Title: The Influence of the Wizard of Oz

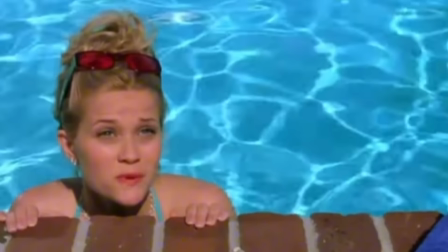[4:25]
In this way, remnants of him can be seen in any character who breaks away from their less ideal beginning in pursuit of education. Elle Woods honestly fits into this archetype. Raised by wealthy parents in Los Angeles, studying fashion merchandising, she was made and raised to marry the shallow Warner Huntington III.
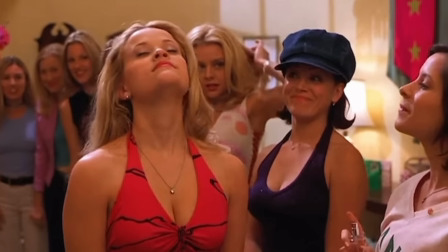[4:38]
But she combated her characterization as brainless sorority girl and sought out a law education at Harvard.
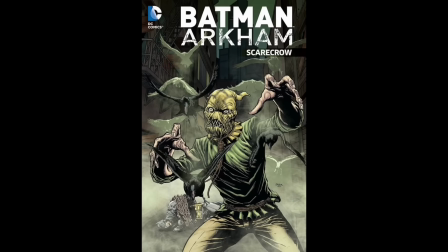[4:43]
There are associated characters that take on a more sinister persona too. Scarecrow from Batman seeks knowledge about the drives surrounding fear in order to manipulate people based on their phobias.
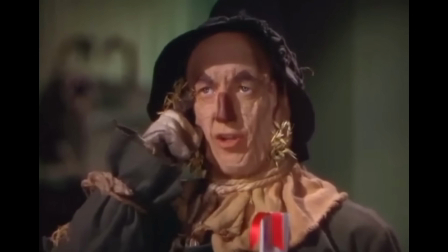[4:51]
The Scarecrow's traits of educational pursuit and inability to fulfill his expressed purpose are the ones translated to his future iterations.
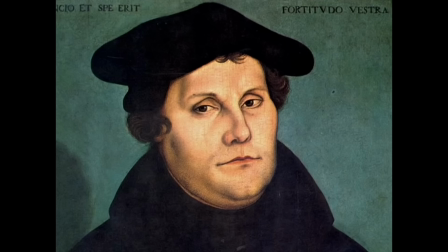[4:58]
The idea of a straw man has been seen as far back as Martin Luther to describe an argument lacking substance, so this relates to his desire to fill himself with information.
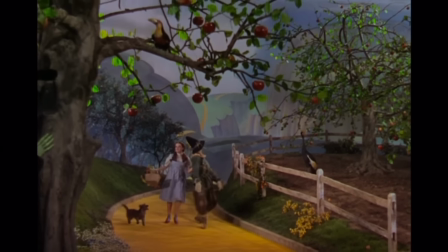[5:05]
After Dorothy and the Scarecrow get acquainted and take off on the road, they get attacked by the apple trees, which leads her to meet the Tin Man.
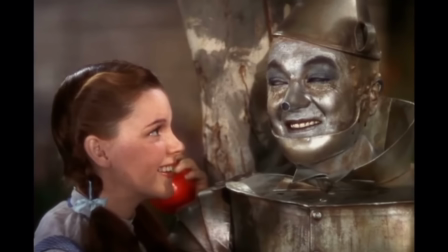[5:11]
He laments that he doesn't have a heart. His future influences seem to fit the archetype of a seemingly cold character with emotionality and hopes.
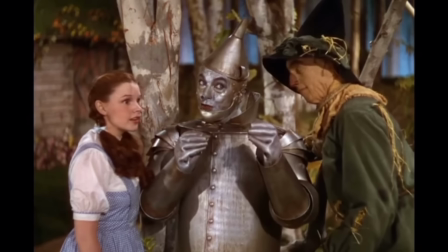[5:18]
He's a mechanical-looking, rusted machine, and he lacks a heart, but he does a pretty good job of feeling emotions.
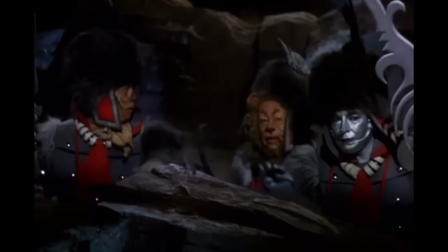[5:23]
He's thankful when he's given the oil can, he goes to the witch's castle to rescue Dorothy, and he cries when she leaves.
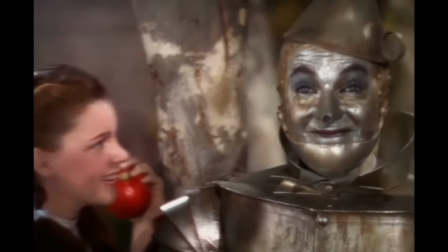[5:28]
He's not an entirely cold-hearted character. He has hopes. He dreams about being able to appreciate love and art, feeling care for small creatures, and finding love.
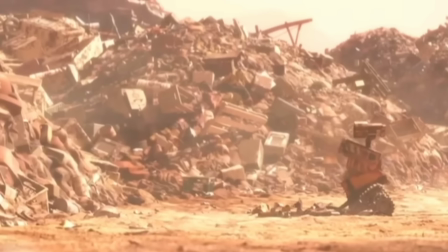[5:36]
In this way, he reminds me of Wall-E. He was created to pick up trash, but he developed a fascination with human objects and human love by watching old movies and wishing for a similar connection.
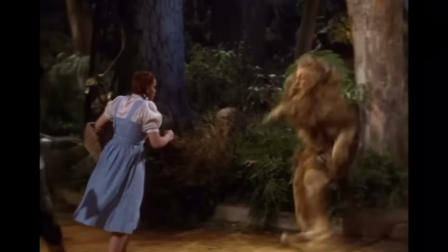[5:44]
When Dorothy, the Scarecrow, and the Tin Man head off into the woods, they come across the lion. Dorothy slaps him in the face and he starts crying, at which point he reveals he suffers from extreme cowardice.
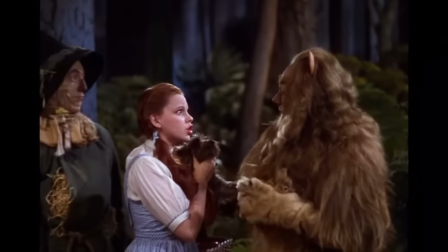[5:53]
The lion inspired oxymoronic characters. He's a lion, king of the jungle, animal with no predators, yet he's perennially afraid.
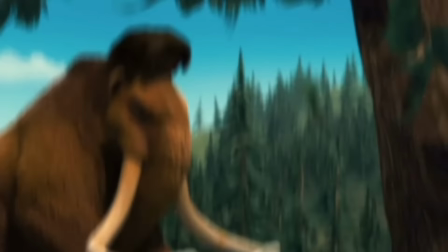[5:59]
Similar characters that come to mind are Ellie from Ice Age, a mammoth, a multiple-ton beast with formidable strength, who sees herself as a possum.
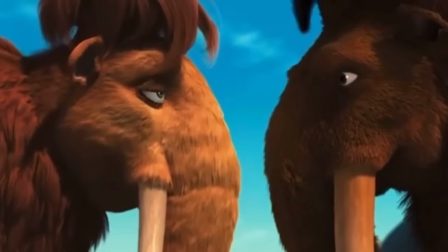[6:06]
She plays dead and is afraid of predators a quarter the size of her. Boog from Open Season is another character that might fit with these traits.
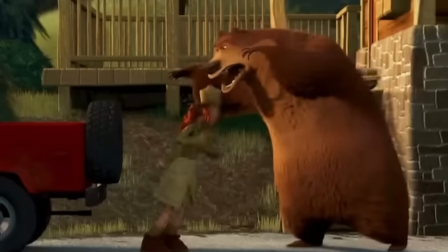[6:12]
He's a bear, but he's directly going against his nature by living with a human as a pet, and he's terrified of predators,
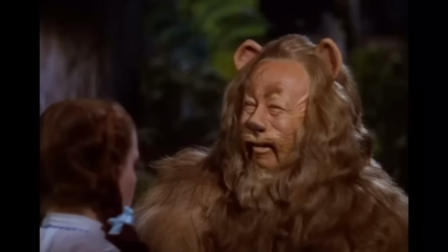[6:17]
specifically the wailing wampus werewolf in one of the sequels. So the Cowardly Lion's characterization tends to center around the conquering of fears and the ironic lack of understanding of one's own
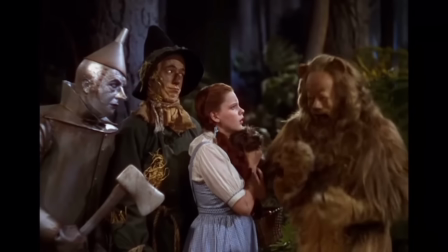[6:26]
power. So these are the 4 protagonists of the film, but no film is complete without an antagonist, and that role is filled by the highly capable Wicked Witch of the West.
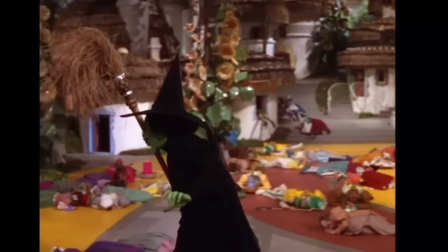[6:33]
Every part of Margaret Hamilton's performance is cemented in pop culture and referenced throughout movies, television, and games.
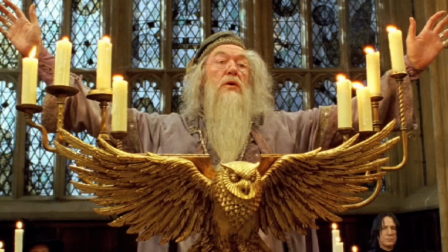[6:38]
The image of a male wizard or a warlock within the cultural consciousness is much more favorable than that of a female witch. When I think of a male
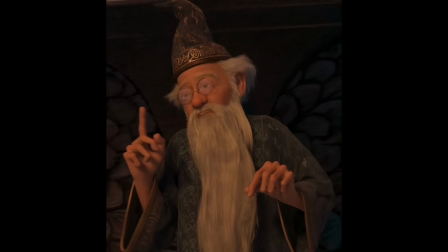[6:45]
witch, I tend to think of Merlin from The Sword and the Stone and Shrek 3. Both versions show a slightly crazy but well-intentioned elderly man with a long beard wearing a dark blue robe.
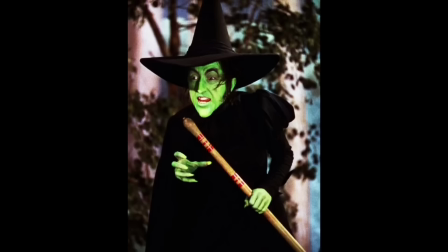[6:53]
When I think of a female witch, I think of the Wicked Witch, the old witch version of the Evil Queen,
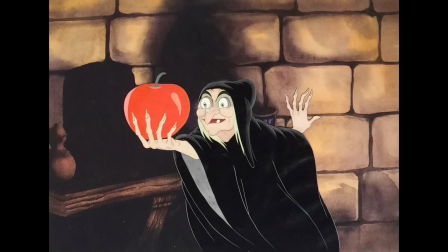[6:57]
and Ava Ernst, beings characterized by their dark color palette, erratic behavior, and association with the crone.
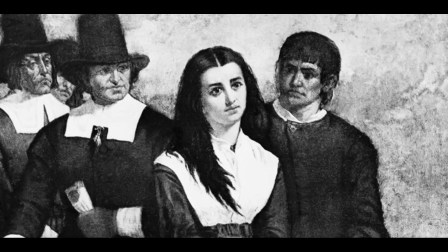[7:03]
This depiction goes back to ostracizing women viewed as outsiders during the Salem witch trials.
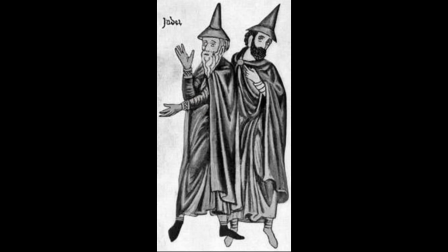[7:07]
The pointed black hat was also associated with both Quaker women and Jewish men, 2 groups that were historically targeted by accusations of witchcraft.
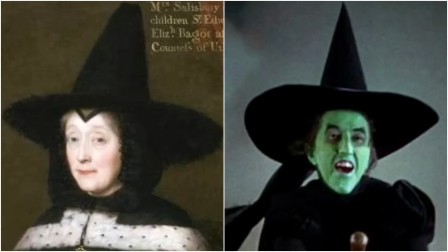[7:14]
So that historical depiction of the hat continued into further depictions and gave witches an easily identifiable silhouette.
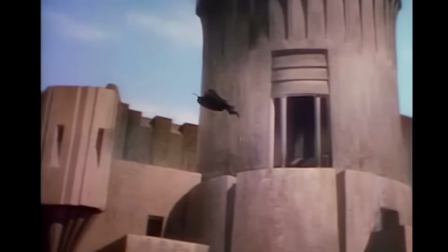[7:19]
Margaret Hamilton also sports the broom, an object possibly associated with pagan rituals and domesticity.
The broom is a totally domestic object. And so much of what we think of when we think of witchcraft is associated with the domestic sphere, right? You have the cauldron, right? The mortar and pestle, these things that you would find in the home. And that's because when you think of the crimes that witches supposedly committed,
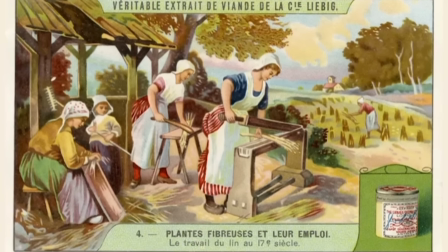[7:41] many of them were about harm to the domestic sphere, children, food, crops, and so forth.
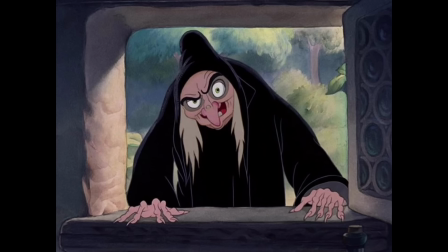[7:46]
She also has the evil witch laugh, shown by the evil witch in Snow White. The one aspect of the Wicked Witch that doesn't fit with a predetermined witchy characteristic is the green skin.
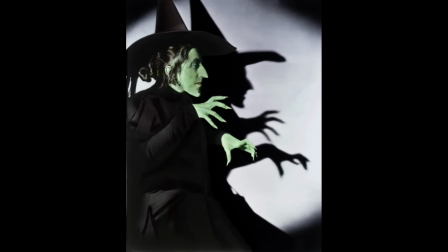[7:54]
She doesn't even have green skin in the book which the movie is based on, meaning the green skin was likely added to take advantage of the Technicolor technology.
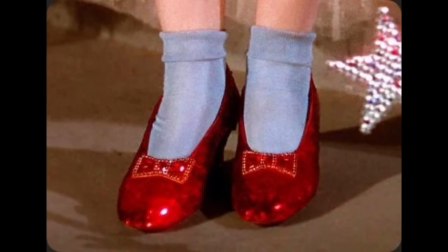[8:00]
This was common in this movie, like with the ruby slippers being changed from silver to red, and the horse of a different color being added to boast the capabilities of Technicolor.
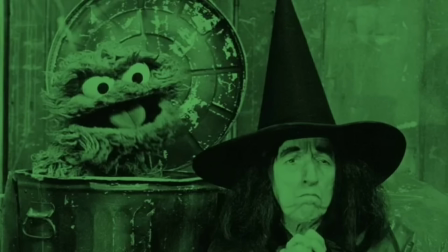[8:07]
Like I said in the beginning, all of these attributes, with the exception of the green skin, are common pieces of witch imagery.
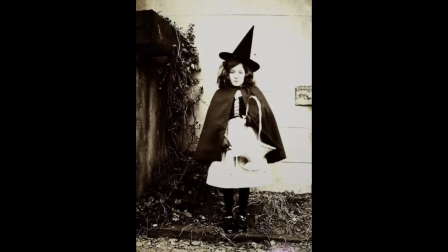[8:13]
But this film adopts them so well that a kid wearing a pointy hat and a black dress and holding a broom might be assumed to be the Wicked Witch of the West before a general witch.
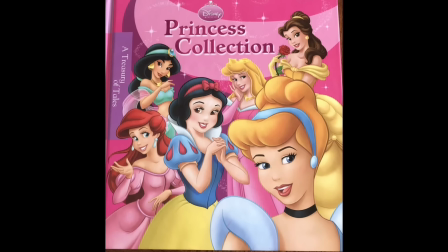[8:20]
A similar effect is seen with the Disney princesses.
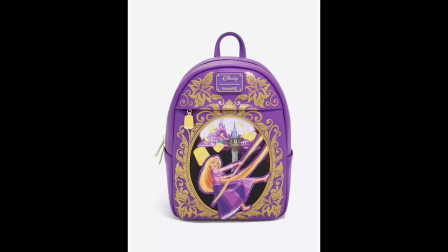[8:22]
Cinderella owns blue, Aurora pink, and Rapunzel purple, to the point that if a child wears a basic princess dress of any of these colors, they might be assumed to be dressing as the princesses.